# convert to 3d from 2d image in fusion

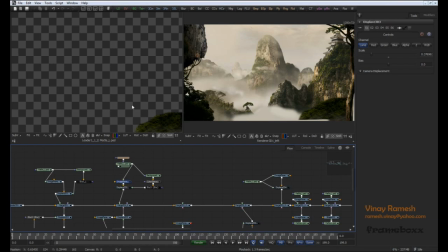[4:09]
grass projected onto image plane again a displacement enable
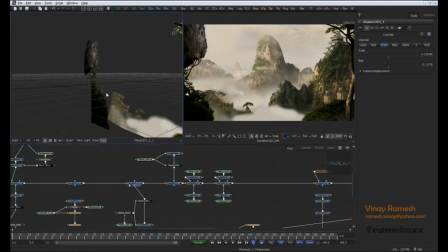displace
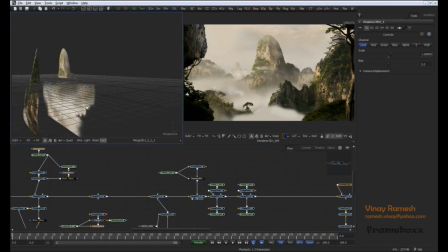[4:31]
over here and again enable the displacement
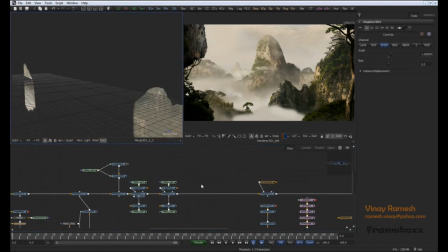[4:38]
and for the ones in the background i have not done any displacement two mountains and
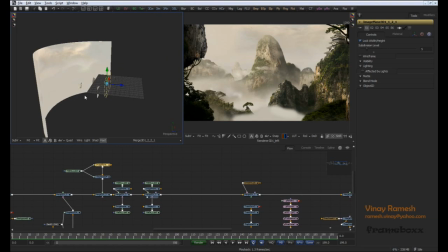[4:45]
again one over here and the sky that's why I have put it onto a cylinder shape
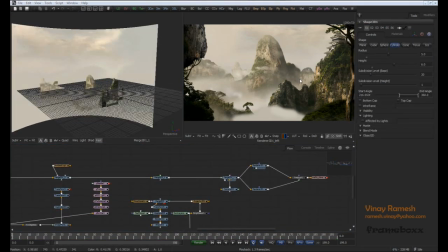[4:52]
so looks better after adding the displacement still there is no life in the scene so let's add some waterfall and birds into the scene so I already have a waterfall video over here
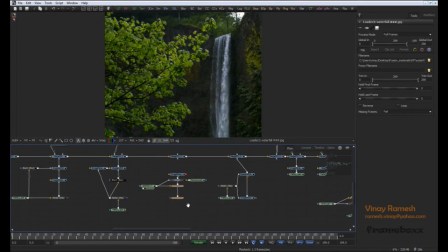[5:04]
so let's see how to extract the waterfall alone from this so what I have done here is I have used
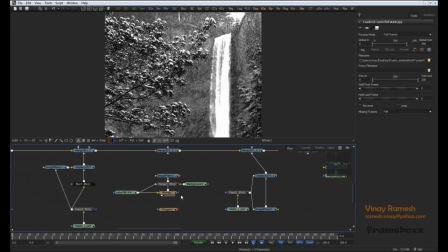[5:10]
a bitmap mask so let me show you so I have the bitmap and I use the blue channel and adjust the threshold value and i need just the waterfall so i have a poly over here drawn across the waterfall and
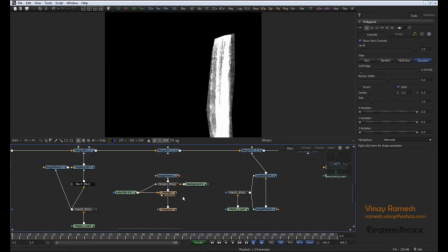[5:26]
put it on connect it onto the bitmaps mask input and change the paint mode of the bitmap to minimum so once we have done this so
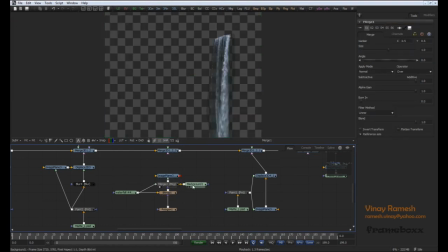[5:37]
let's see how to use it so take up merge and take an empty background alpha zero just to put a waterfall on an empty background put it onto an image plane so let's connect this and let's see what we
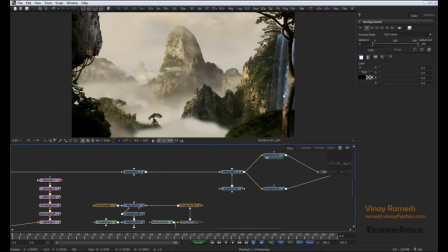[5:53]
have over here so now we have a waterfall over here so next let's add some birds onto this so then I have a GIF over here so again it doesn't have I don't have any alpha so I use again a bitmap mask to extract an alpha so this time I am using the
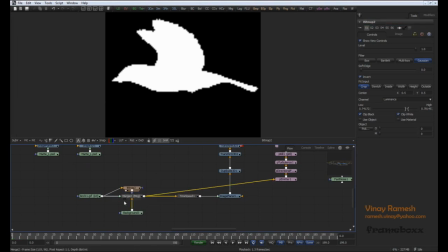[6:13]
luminance value again the showed value adjusted so again as usual take a merge and an empty background
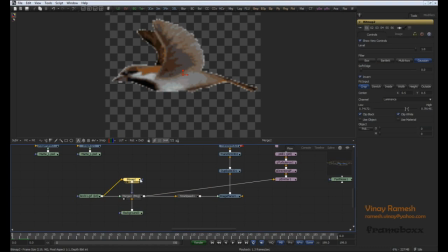[6:22]
with alpha zero and bitmap mask going on to the mask input of the merge and I have varied the time speed of this just to make it slow and I have it on an image plane
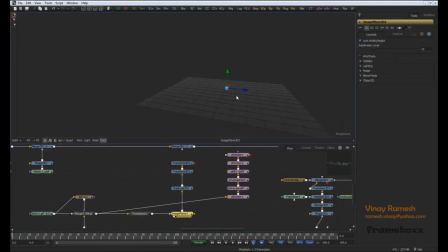[6:33]
over here and I have duplicate 3d just duplicate number of copies give an offset just to make it random go to jitter and just play with these settings
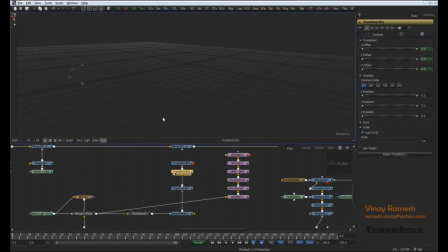[6:53]
and I have transform 3d which is animated across let me show you this
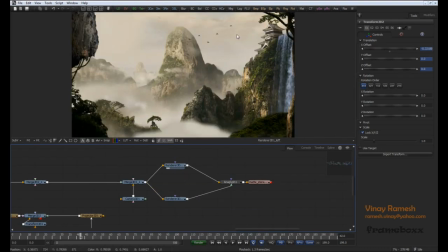I am going to show you how to render this out now.
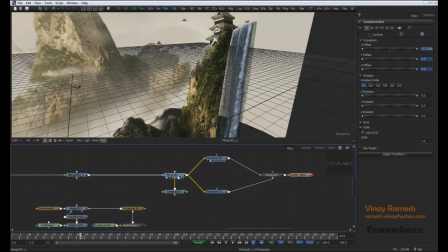[7:21]
So finally onto the scene, I have a camera and I have just animated my camera,
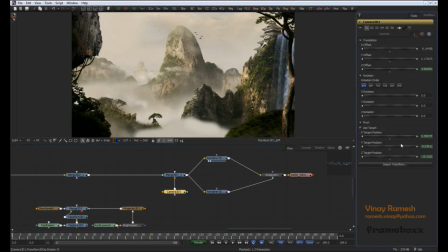[7:30]
transform I have used a target cam just go over here and enable the target so I have an animation of the camera moving forward
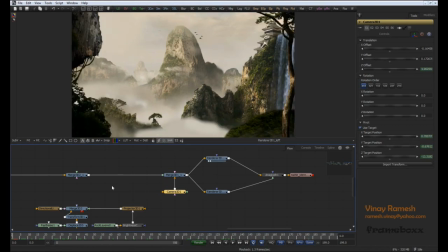[7:45]
I feel there is a lot of hollow space in over here so what I have done is, I have again modeled something inside fusion just to cover this area over here so this rock over here so lets see how to do this
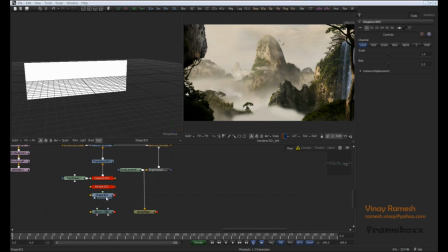[8:04]
so i have a shape pd over here which is a plane.